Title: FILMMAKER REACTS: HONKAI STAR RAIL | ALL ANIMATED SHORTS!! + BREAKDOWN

70% of this is the audio that's doing it it's the audio that is lifting this to the next level and you have to do that with anime the old school 90s anime you just have like some cicadas and a little bit of a school bell going off and that'd be enough with
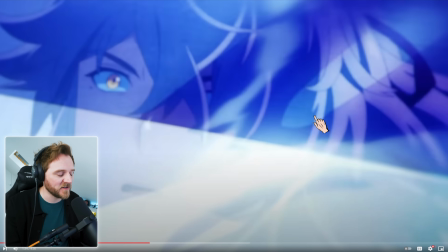2688s
the wind. Where nowadays with stuff like this, it's just, you can really, chef's kiss is what I'm going to say.
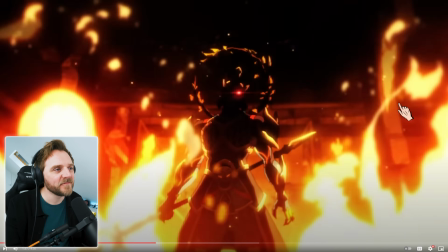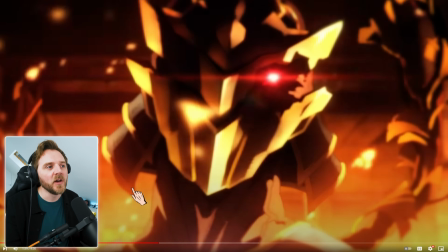2699s
Really like that. Look at the way they show that he's evil. Look at the camera position, yeah? We are below his chin looking up and it's stunning.
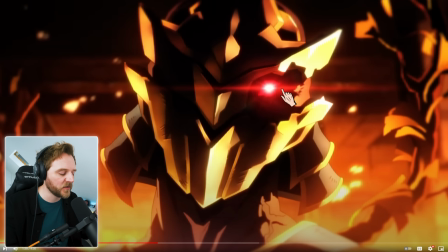2707s
Again, using the redness. Colour is a great way to show how someone is feeling and we're getting this with this, with the blue.
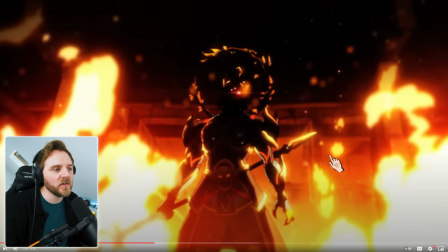2715s
Blue emotion, blue feeling of sadness into the heat, anger. Something's not right.
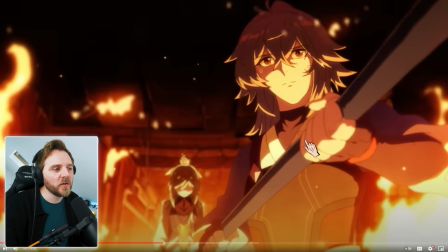2722s
See, we know this is really interesting. We know they're powerful, but you normally would find with something like this that you'd be on level with them to really show that they're scared, but yet they shot them up still because of her in the background. And the way she's drawing in, if that was level, the camera was level with her, as in the drawing was level with this character, she would have lost her power status.
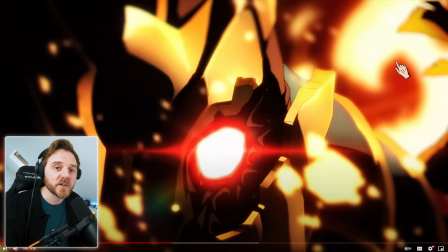2746s
Interesting, isn't it?
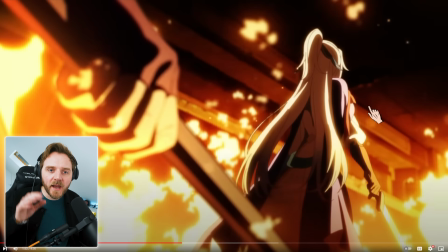2750s
Wow. Look at the camera's always moving. They're always trying to zoom in and out. And that is cinema, yeah? That's what cinema means. Movement comes from the term, Latin term, of kinema.
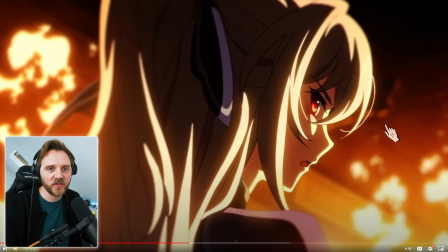2764s
Yeah, when she's talking about now, as in if I ever get sick or whatever, stricken with this disease or whatever it is that turns her evil, look at where the camera is. You notice the camera has come right up. Why do you think the camera's come right up and it's making...
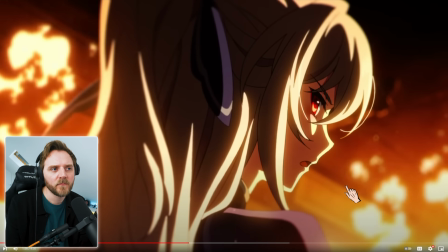2779s
it makes us feel different about her where the last one she's really powerful wouldn't she yeah let's
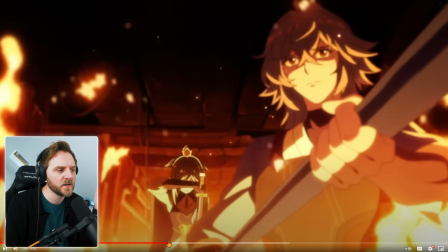2785s
go back where is it here look at her power status on screen here
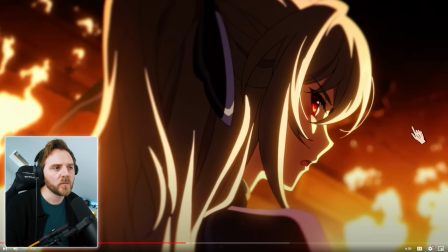2792s
she's the master we know she's powerful but here why are we level because she's talking to her peer they want us to
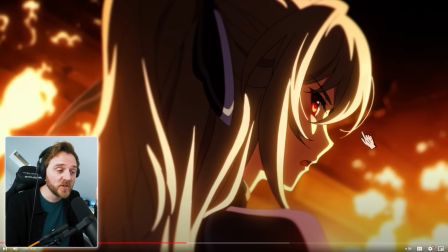2800s
be level with her that we are leveling with her she's telling us what to do if something happens.
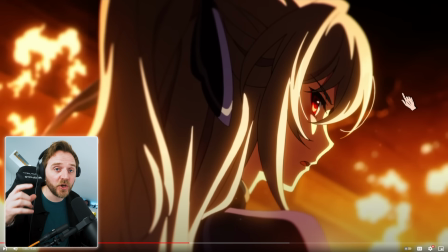2806s
She's not this powerful master. She's a human being. Clever, isn't it?
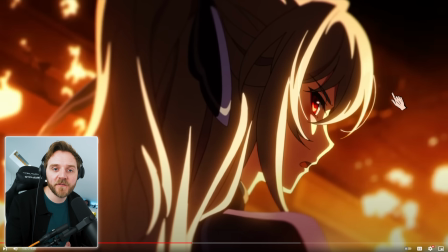2811s
But the camera's moving in, drawing us in. So that's dollying forward, yeah? Dolly means moving forward or backwards. And you find that if you keep doing that, you keep zooming in, dollying, or in this case, zooming in, it will give you that powerful... It could be anything. It could be a look. It could be a certain type of dialogue. Powerful.
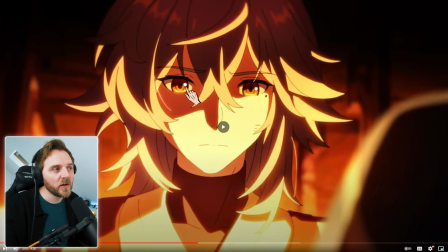2831s
Catch him in his eyes, making him look, and it's moving up and down. It makes him look human.
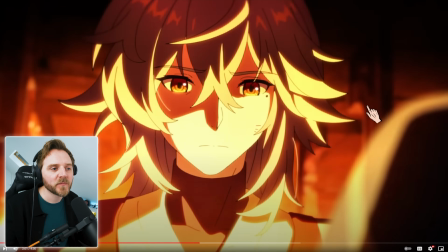2836s
Piano. No, it's a string, sorry.
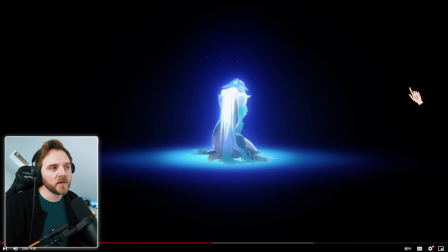2842s
Look at this. Where are we? Even though she's underneath, she still looks quite powerful, but we're level with her. She's human.
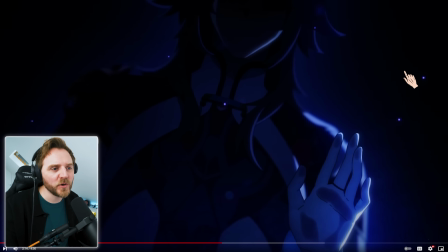2856s
Beautiful.
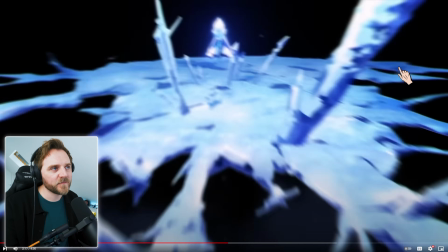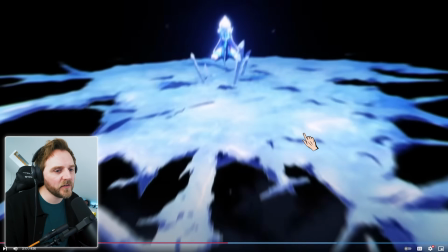2863s
Again, look at the eyeballs, man. Seriously, they're telling me everything I need to know. And the sound of it.
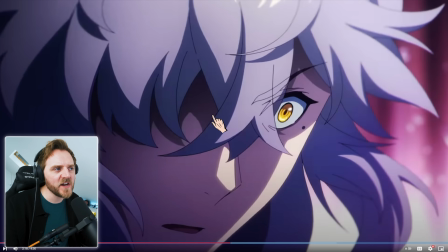2870s
I don't mind. Has he always got one eye missing? Is that like a feature of this character? Yeah, gorgeous. I love it. It tells you everything.
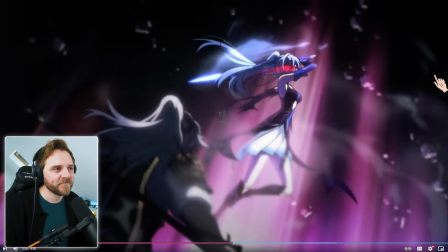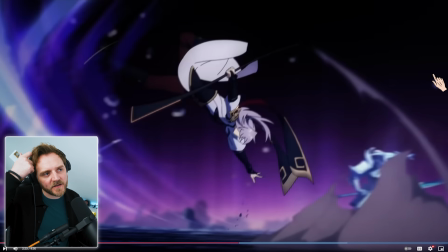2883s
That's why at the end when she gets beaten and she doesn't have that, she looks more human.
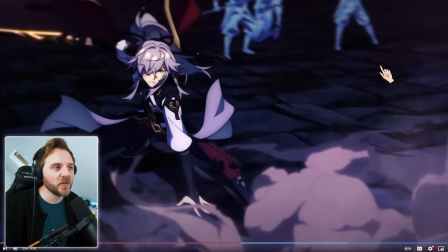2888s
You can tell it all.
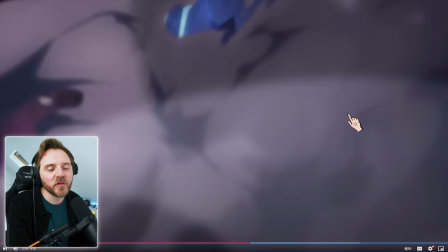2892s
Wow. I love that. It's the smoke and haze of the battle that makes this look more epic.
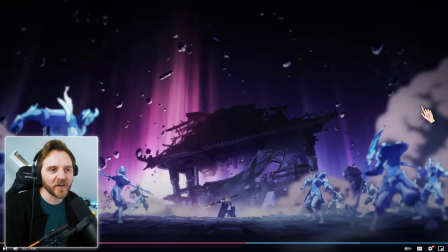2899s
Imagine what it'd look like if you didn't have any of this.
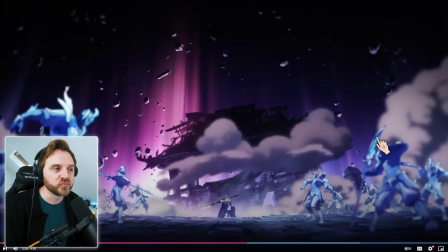2900s
It'd look so shit, wouldn't it? and that just falling would look cool, but it's that hiding the detail that makes it look more epic. And that's the thing with anime. It's always about the background elements. It's always about the movement of the wind is how you emphasize speed.